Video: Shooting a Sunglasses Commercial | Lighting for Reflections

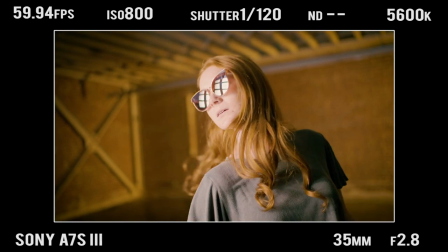[4:08]
If she was looking too much towards the light, it would have been way too much reflection on her.
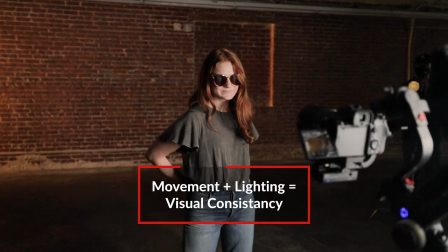[4:13]
Not only does it thematically tie together because we have the same sort of movement going on, but it also ties together with the lighting contrast.
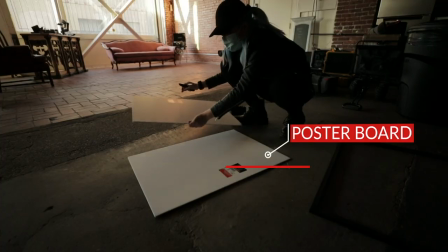[4:21]
This next hack is actually a Valentina V original. If you have a big enough white poster board, you can do this with just one piece. I had two smaller ones, so I had to tape them to a frame to keep them together.
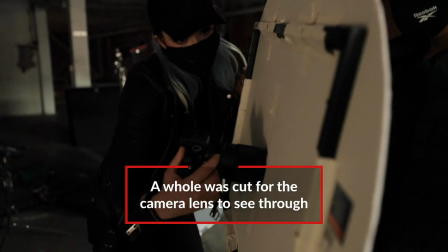[4:33]
I cut a circle in the middle for my lens, stuck my camera through it, and added an ND filter on the other side to keep it secure.
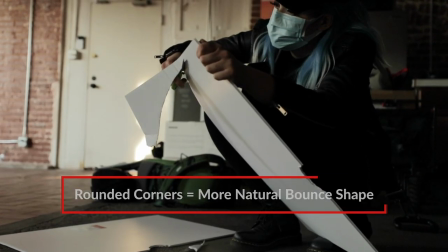[4:41]
I also rounded the corners of it because having a more circular or
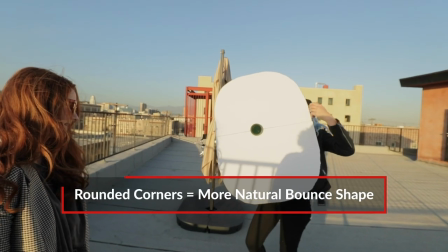[4:46]
oval-shaped bounce is a lot more organic and natural than having those hard edges. So what you see in the reflection of the glasses is actually just a soft white bounce.
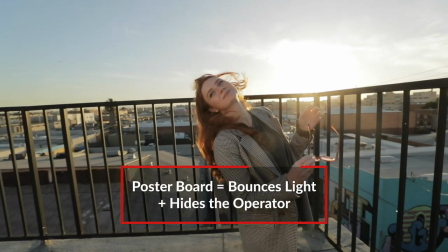[4:57]
Not only does it help reflect the sunlight that's going in behind her as the rim light, but it is hiding my entire body behind it.
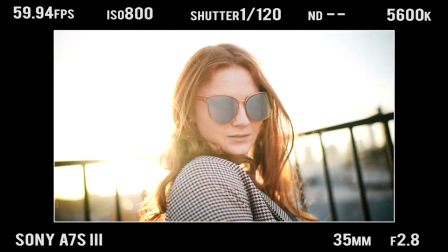[5:06]
Without it, you see the entire operator and it just doesn't look as smooth. Now you might have noticed in the other shots I was using a stabilizer and I was using big film lights.
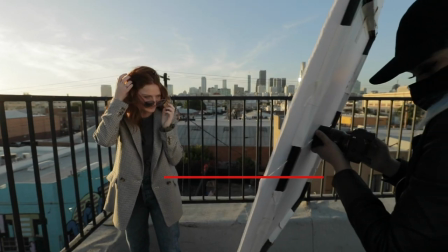[5:16]
I shot this without a stabilizer and without any lights to show you that you can
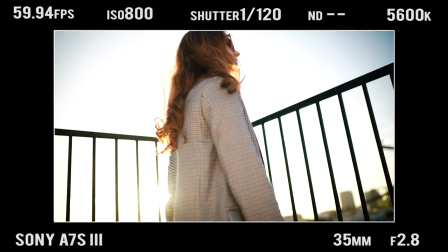[5:21]
shoot something that'll fit in with the other footage and still look really really good. So don't be worried if you don't have a lot of equipment you can get away with a lot if you shoot in slow motion. If you're using this technique for glasses specifically be very careful because when your model turns certain ways the actual lens might
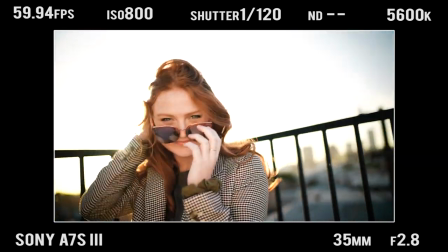[5:40]
be seen in the glasses and it could look a little bit like bug eyes but for this commercial we cut those parts out all right let's take a look at the whole commercial put together
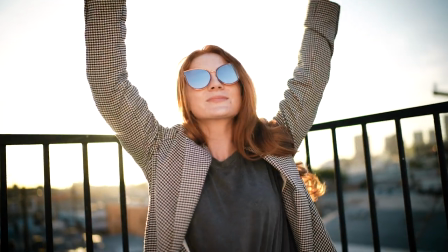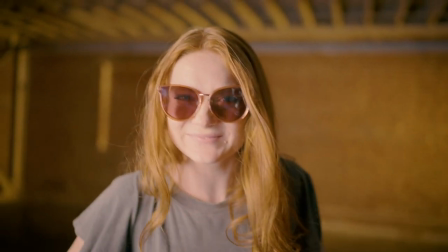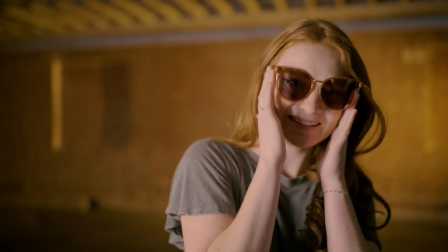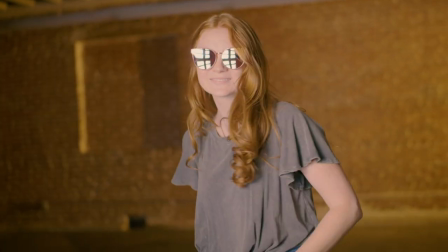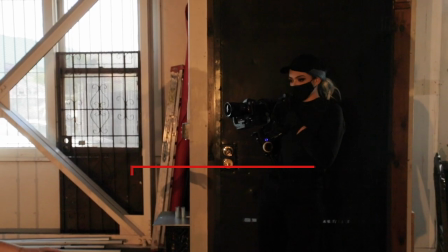[6:22]
so there is your episode on shooting reflective surfaces some takeaways if you wear all black and stand in front of a black surface you will be
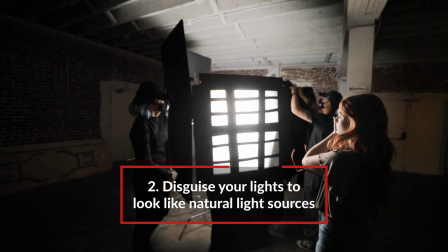[6:30]
hidden as the operator if you disguise your light sources to make them look like natural light sources that will help the reflections as well and if you
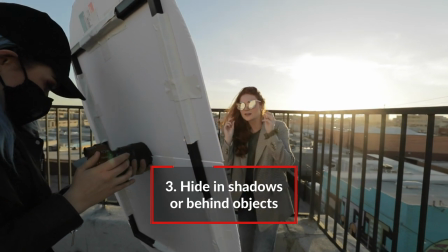[6:38]
can hide in shadows or hide behind something with just your lens peeking through, it won't look like a person is there. It'll look a little bit more organic. The comment question for this video is what is a product that you would like to shoot a commercial for?
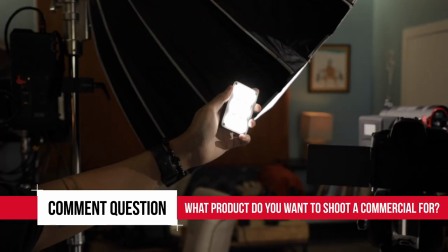[6:51]
Let us know in the comments below for a chance to win an M9 Lite. My name is Valentina V, you can follow me on my socials down below.
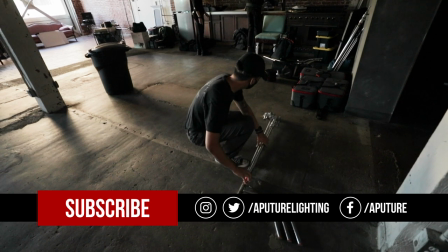[6:59]
Also, if you haven't liked this video yet, please like it and subscribe to the channel. Happy shooting!